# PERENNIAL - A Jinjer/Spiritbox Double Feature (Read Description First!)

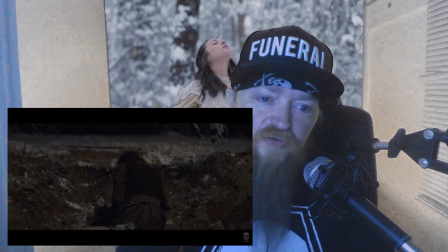Drops to her knees on the
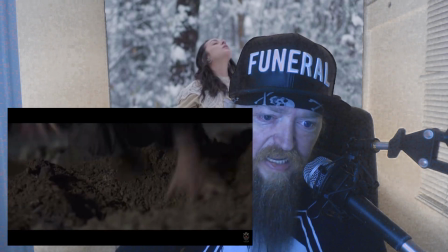downbeat. I don't understand the significance of like the hands come to the bass playing.
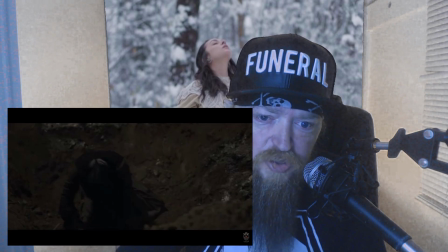God, there's strong hits with the ice.
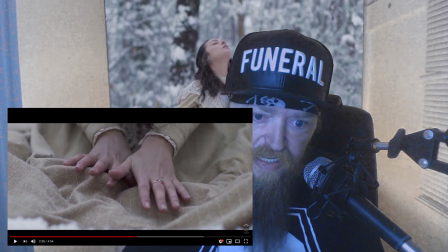Oh, that was another moment right there. It's like you got the dirty hands like in the dirt doing this.
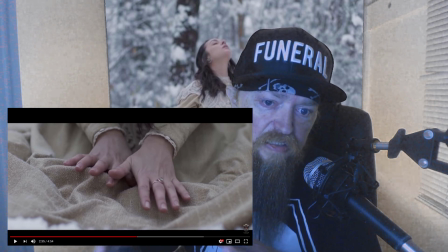And then, you know, it just cuts straight to the clean hands and the lighter, softer colors. It's like this dramatic contrast, but it flows together.
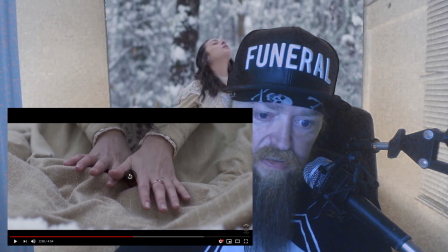That was... This is so good.
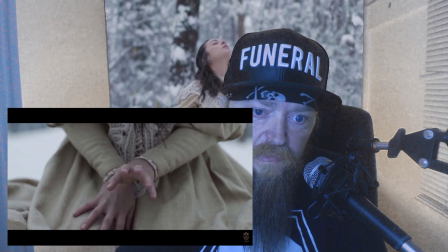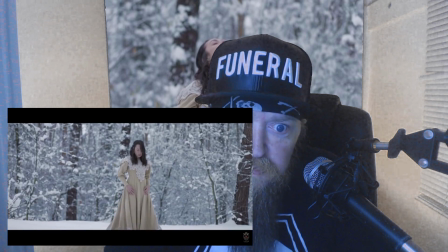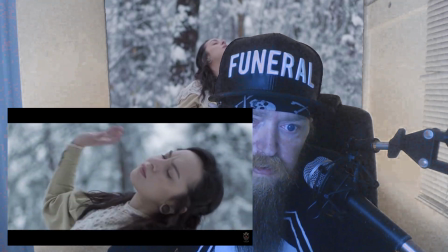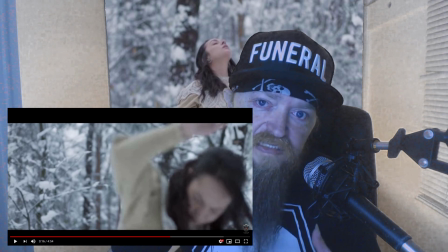Okay, when these cleans came in right at the very beginning of the verse,
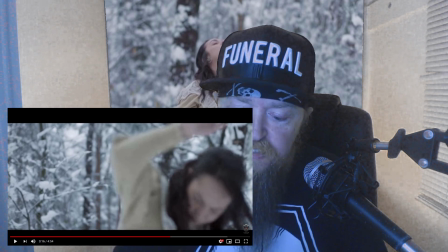I swear it, like normally, like
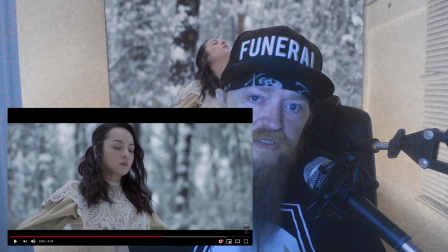with Pisces, you wouldn't know that she's Ukrainian.
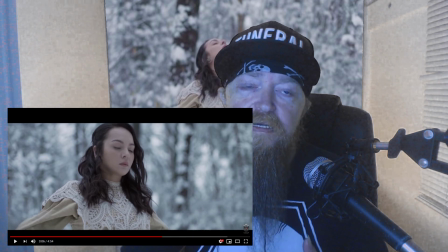Like you wouldn't know right off the bat, like, hey, she's obviously from the Ukraine.
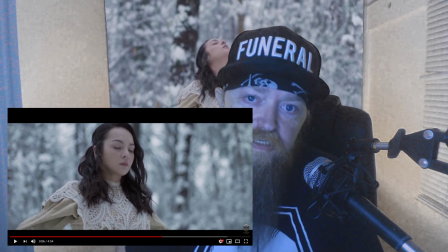You wouldn't know that. But this, the intro to this verse, I swear it's like you could kind of hear the accent a little bit.
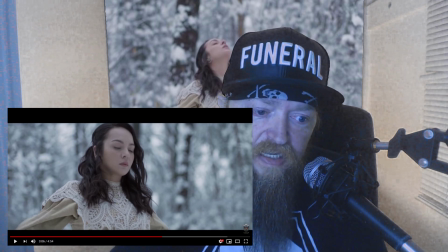I mean, maybe I'm crazy, but you could kind of pick up on it, I think. I feel like I did.
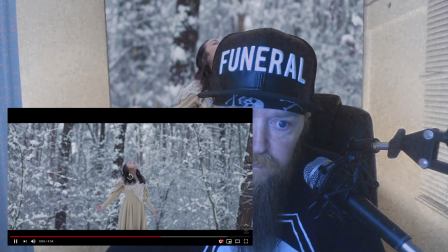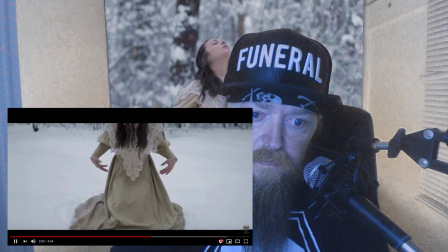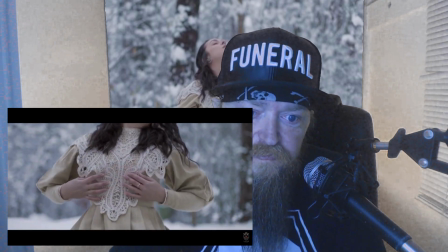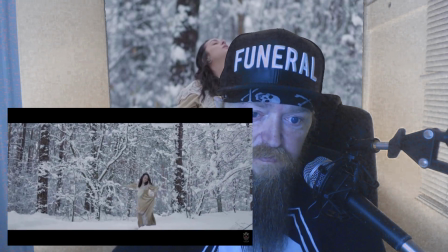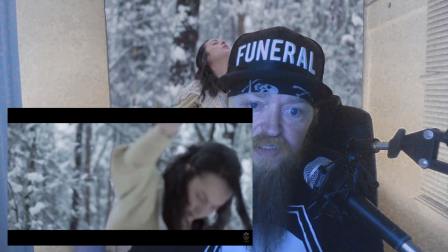That is a great shot with her turning the music. So good.
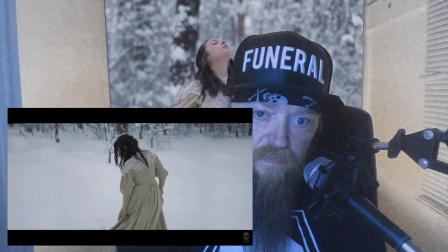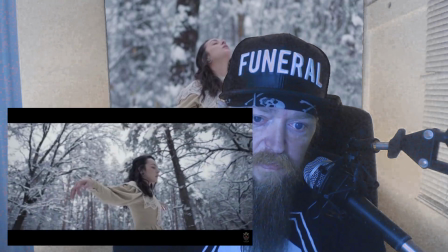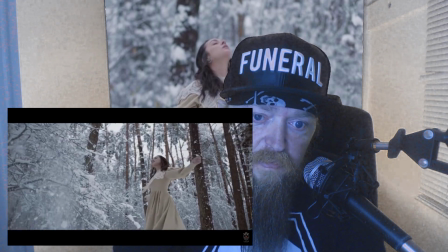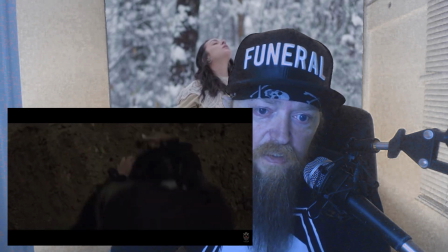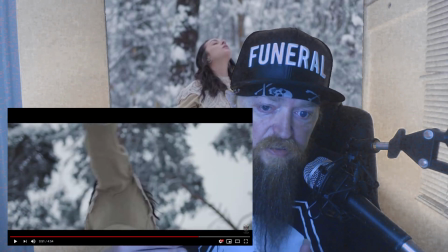okay, the spinning and then the alternating between like the digging the grave and the up view of the trees doing the 360 and then like the, you know,
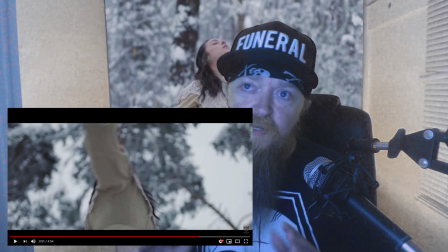I don't know what I'm saying. The shots of her like more of a upward shot and just
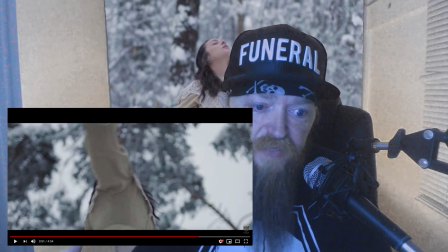it feels like something is building, like it kind of almost feels unsettling in a way, like anxious, like the anticipation of something.
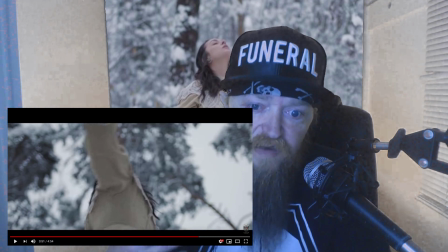Like that's what I feel I'm going through right now. I feel like I'm anticipating something.